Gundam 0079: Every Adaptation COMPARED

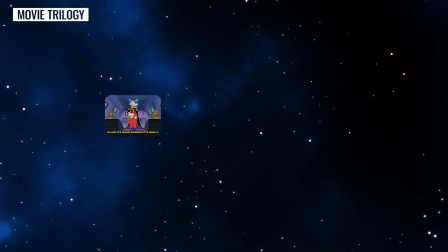40:53 You see, episode 9 involved Garma telling Char not to interfere, with Char taking that in a slightly interesting way by sabotaging a communication cable,
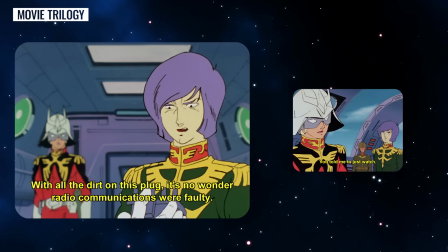41:01 purposely leaving Garma high and dry and then feigning ignorance later. None of that happens.
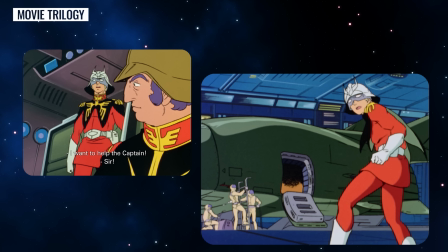41:07 Char just joins the battle instead. I am a little sad to lose this, both because it's very entertaining, and because it's more foreshadowing of Char's inevitable betrayal.
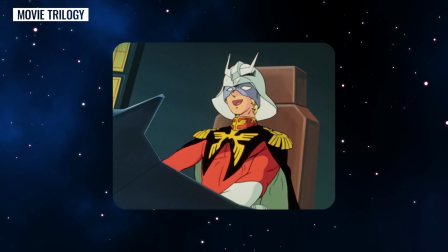41:15 But I guess that doesn't need so much foreshadowing when it's coming up so soon in the movie.
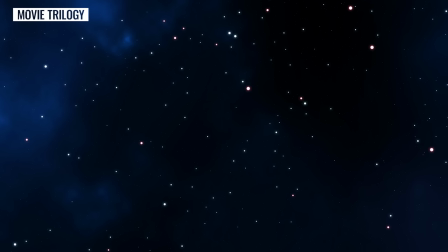41:20 Anyway, Char doesn't join the battle in episode 9, but he does in episode 7.
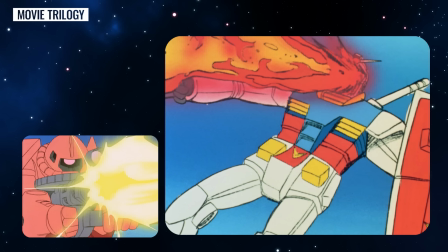41:24 That's right, almost all of this Amuro-Char battle in the movie is straight from episode 7.
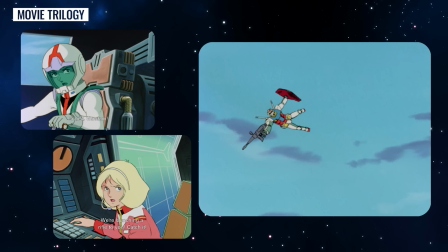41:29 They did animate a new sequence in between where the White Base sends Amuro a rifle because he's using one in episode 7,
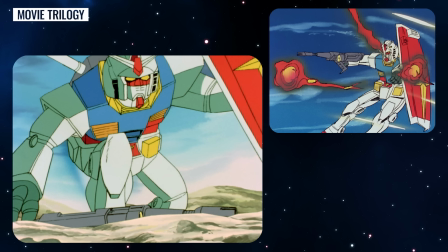41:35 but he dropped the one he was holding earlier in the episode 9 footage.
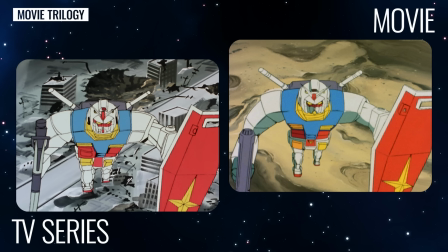41:39 Actually though, in the original episode 9 footage he was using the bazooka, not the rifle, but the movie redrew that to be the rifle,
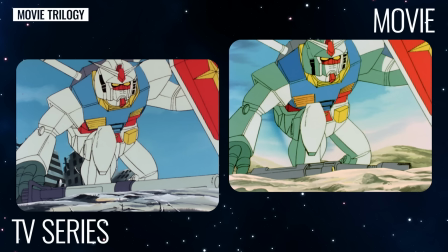41:45 but they still had him drop the rifle, necessitating the new scene where they send him a new rifle.
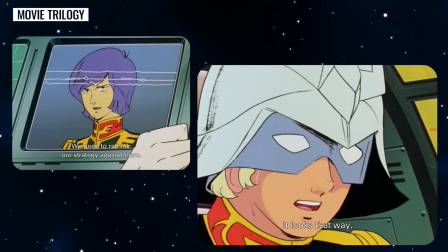41:50 You see why this is so fiddly to explain? Char and Garma ultimately leave the battlefield with a scene from episode 7 where they retreat to reconsider their approach.
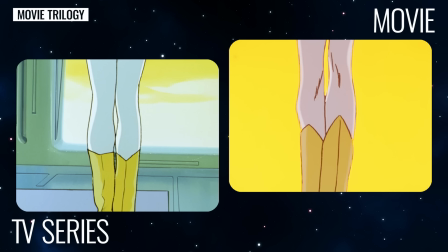41:58 After the battle, we get the scene from the end of episode 9 where Matilda, a Federation officer,
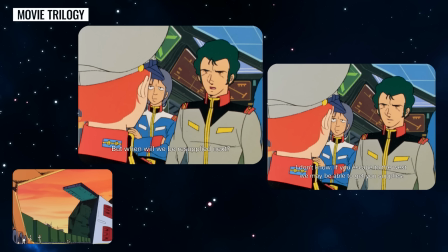42:03 visits the ship to give supplies and another unhelpful update from HQ, while telling Amuro that he might have psychic powers.
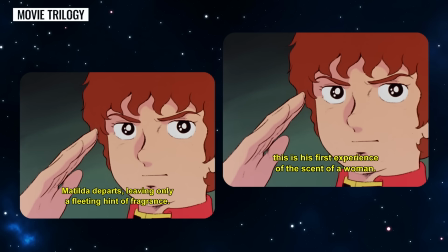42:10 This scene is very similar to the TV show, although they cut the slightly odd narration about how Amuro had never known the scent of a woman before.
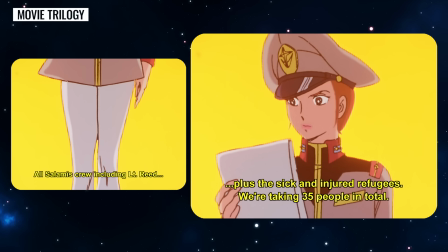42:17 This is also when Lieutenant Reed is quietly written out. Finally, we have the episode 6 scene where Char takes a shower and Garma sits outside and chats with him.
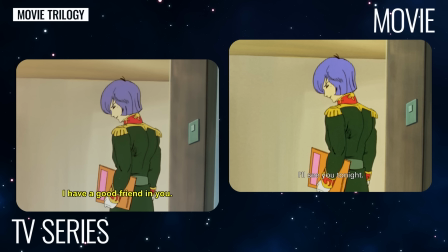42:25 The dialogue is changed to lead into what's happening next in the movie, but the homoeroticism is all fully intact.
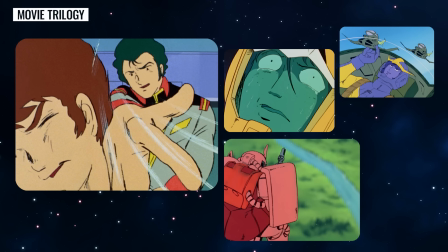42:31 So, that's a rough outline of what the movie used from these 4 episodes, and how.
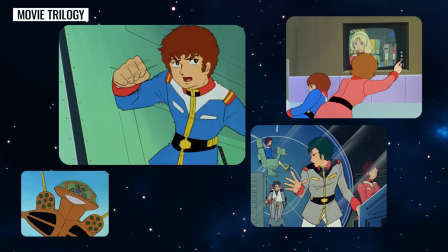42:36 Considering it's cobbled together from 4 different episodes, you'd never guess it's remarkably coherent but with much snappier pacing.
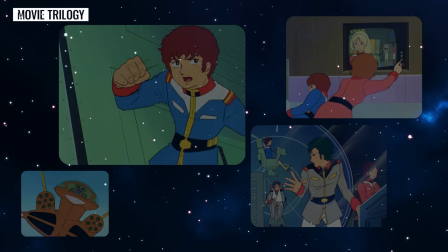42:42 But that's enough about what they kept from these episodes. I'd like to talk a bit about what they didn't keep.
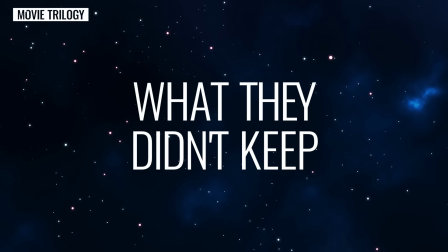42:47 Since I already covered most of 6 and 9, let's discuss the real meat here, episodes 7 and 8.
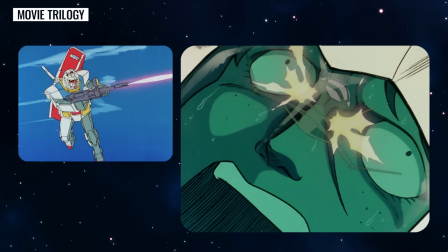42:52 The movie basically keeps just the action scenes from these while cutting all of the surrounding plot.
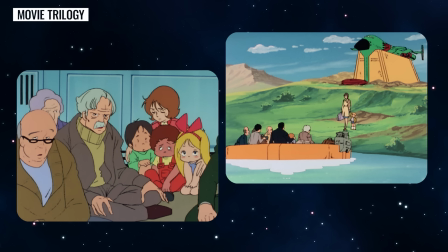42:57 This is especially notable because these are the 2 episodes that focus most on the refugees who have been living on the ship ever since it left Side 7.
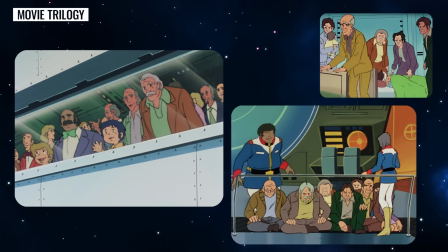43:04 The movie dedicates so little time to them that I'd argue it weakens that theme of war's impact on ordinary people.
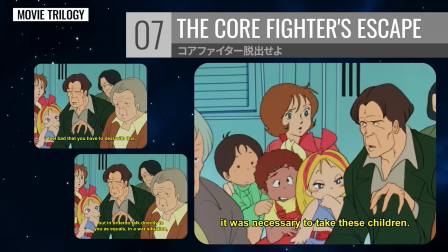43:11 Episode 7 is the one where a group of elderly civilians take the 3 orphans hostage to try and force the crew to let them off the ship, even though they're in Zeon territory.
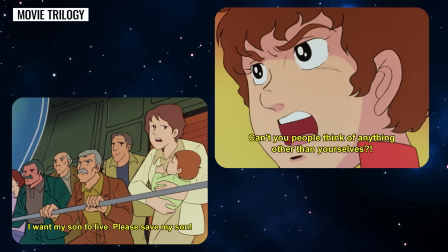43:19 This whole setup feels a little forced, but it is a good lead into the next episode.
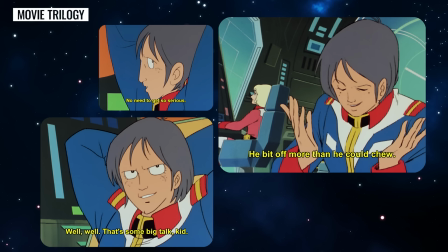43:23 This one also has a particular focus on Kai, with him constantly making wisecracks and getting on everyone's nerves.
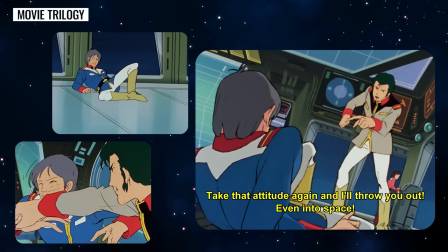43:29 This culminates in Bright punching him across the room. Then we get to episode 8, which is, for my money, one of the best episodes in the series.
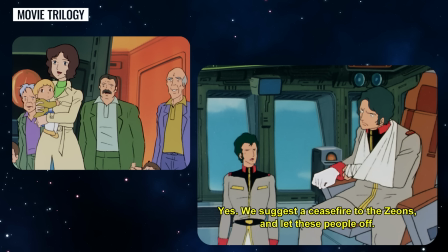43:37 This is where Bright proposes a temporary ceasefire so that they can drop off some refugees who want to live in this specific location.
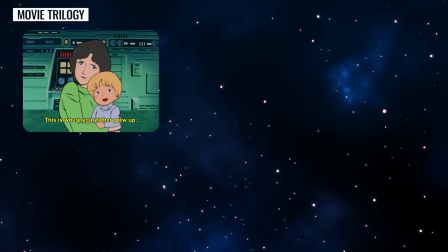43:44 One woman in particular wants to take her son to a town called St. Angus, where the boy's father grew up.
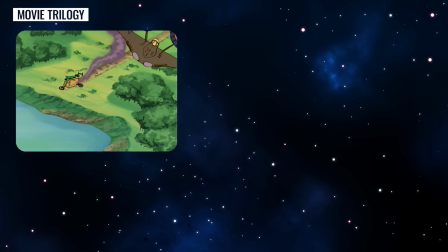43:49 Of course, the ceasefire is also a ruse to get the Gundam behind enemy lines.
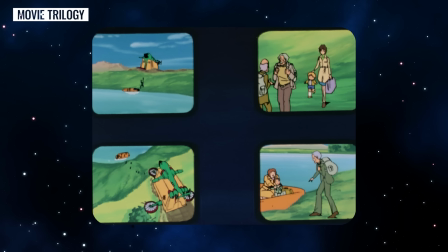43:54 I like this episode for a few reasons. First, the subterfuge is good fun.
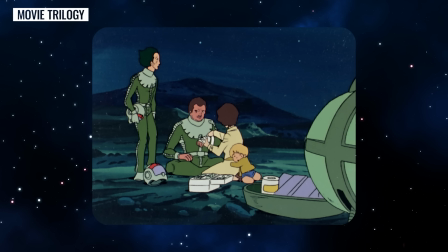43:59 But secondly, it puts a very human face on some of the Zeon soldiers. 2 of them are assigned to accompany the drop-off,
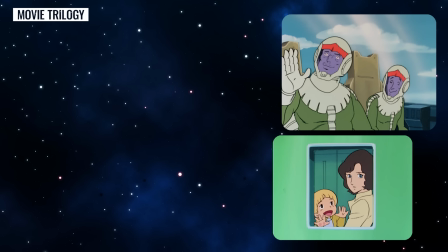44:05 and we see that they're just regular guys who will wave back at a child and lend a hand to the mother and son trying to find St. Angus.
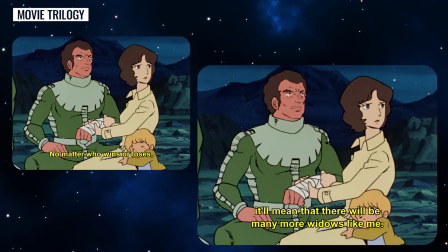44:11 It's a good reminder that the enemy are real human beings too.
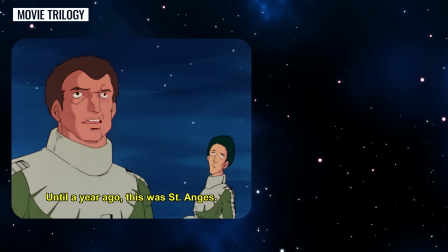44:14 And finally, the episode's harrowing ending, where the mother realises that St. Angus is now a big crater in the ground.
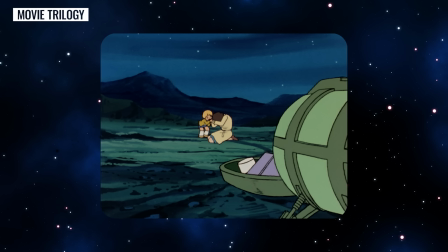44:21 Even though you see it coming, it hits hard. She tried to cling on to some kind of normalcy, to have an ordinary life again, but war has made that impossible.
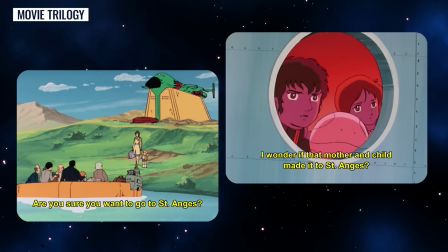44:29 Of course, I can understand why this episode's plot was cut in the movie, it's hardly essential, but I do think it's a big loss.
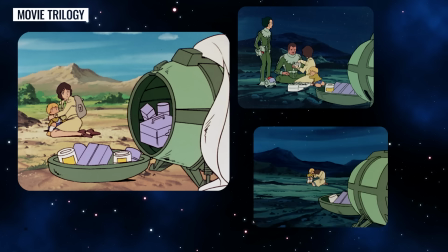44:36 The show has plenty of misfires, but when it's firing on all cylinders, it explores its themes in a way that really sticks with you.
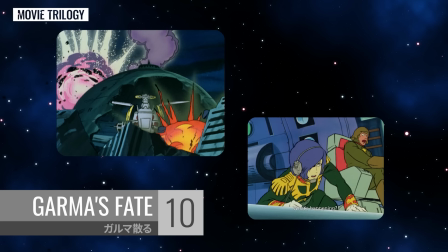44:43 Okay, after all that, we're finally back to episodes being treated as whole pieces.
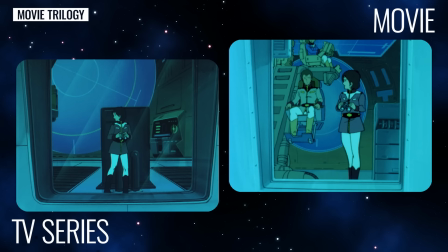44:47 They didn't make a lot of changes in episode 10, just the usual little cuts and redrawn animation.
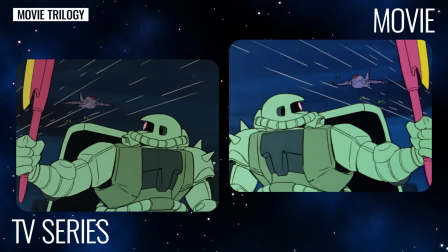44:52 For some reason, there's a section where the original footage was flipped horizontally. But yes, the basic story is intact.